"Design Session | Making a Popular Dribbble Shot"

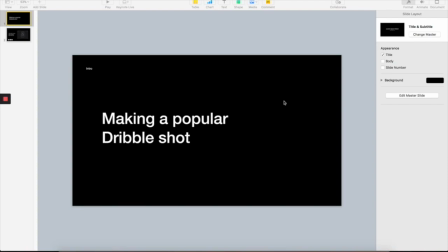Hey everyone, so today I have an idea for my next dribble shot, and I thought, what if I can record this whole process of me making this shot and make a video and share it to you guys.
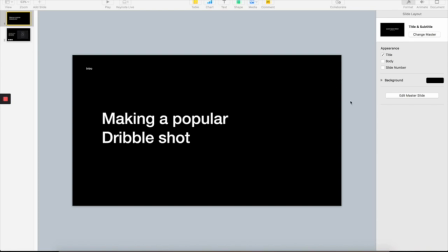I think it could be something interesting, and I will walk you through all of my workflow from ideation to design to motion, and share some of my tips to make a dribble shot.
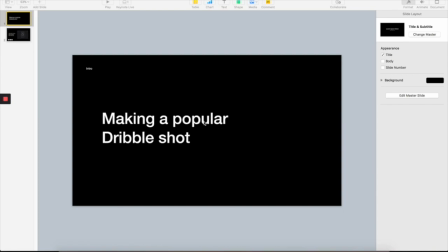Um, it's not really a dribble shot, but popular dribble shot because everyone can make a dribble shot. But the goal here is to make it popular. So I will make this shot and I will post it maybe this week.
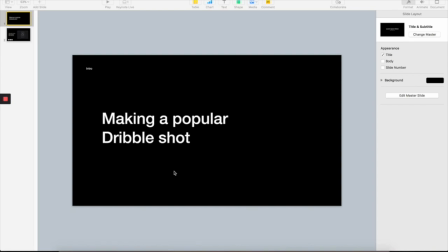And I hope it could be um, on the top three or top four, um, or maybe more than that. But that's my goal here, and I would like to share the process of making of this shot to you.
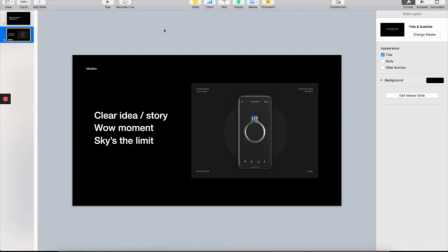So let's get started. So let's talk about ideation. So before I started to do any kind of dribble shot, I had to come up with an idea first.
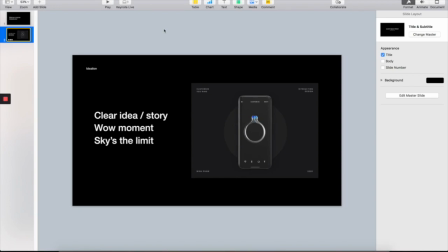Something simple, something new, something interesting that you want to deliver via your dribble shot. And I usually use these criteria to evaluate if this shot's gonna be like worth exploring or it's gonna be a hit on the popular page.
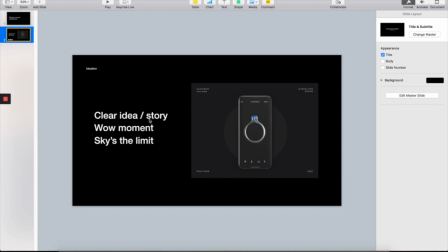So these points don't necessarily work every time for every cases because it's always different. Depends on what kind of design you're doing, what kind of style you're doing, or how many followers you have.
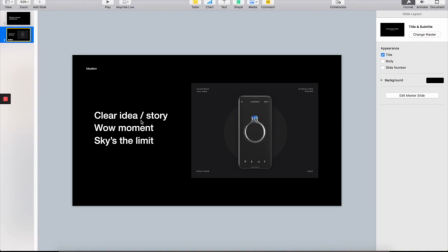But this is more like my personal experience. First, you need a clear idea or a story because you only have like 2 3 seconds to impress them. So the idea must be clear. So when you look at it, you know what story you're trying to tell,
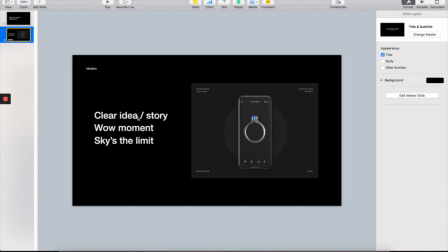what um, what is the thing that you want to express. Otherwise, things just got confusing, and people just go away before you get to the point. And the second point is there has to be wow moments on the shot.
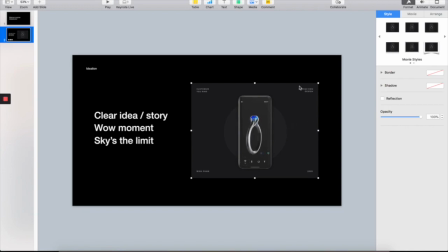So if you look at one of these example like here, is the story is that I want to customize the ring, and in order to impress people, the viewers, the ring has to be like in 3D,
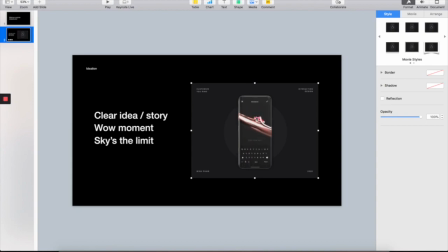and there's gonna be moment like zoom in and zoom out. So these are the wow moments, because if I do this in like just a flat PNG ring, thing is just happening, and okay, yeah, you've seen it before, like you've seen all this before,
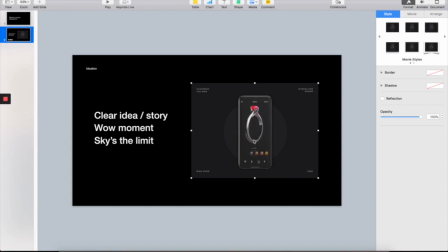and nothing too crazy going on here. So when I say crazy, it has to be like a positive crazy. It's not like crazy crazy. But in this case, like I have these ring, zoom in, zoom out. That creates some emotion going on in this shot.
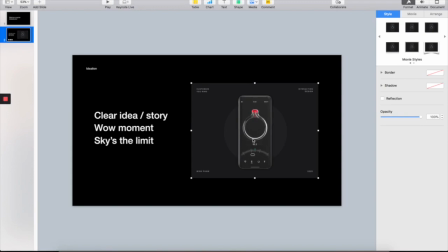So that kind of attract people and kind of trigger their curiosity and keep them seeing more. And when they hit to the end of this shot, they say, "Oh yeah, I got it.
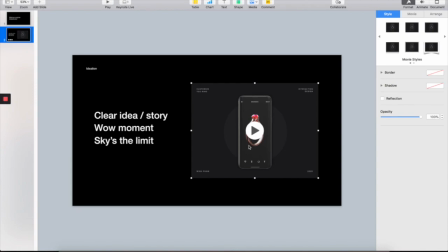This is a story here," and they're gonna hit like. And the next point is the sky is limit. So this means there's no boundary. When you start doing dribble shot, this is a place where you can experience everything.
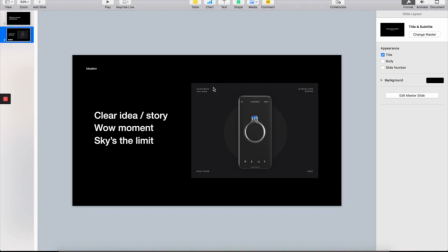Like there's no limitation here.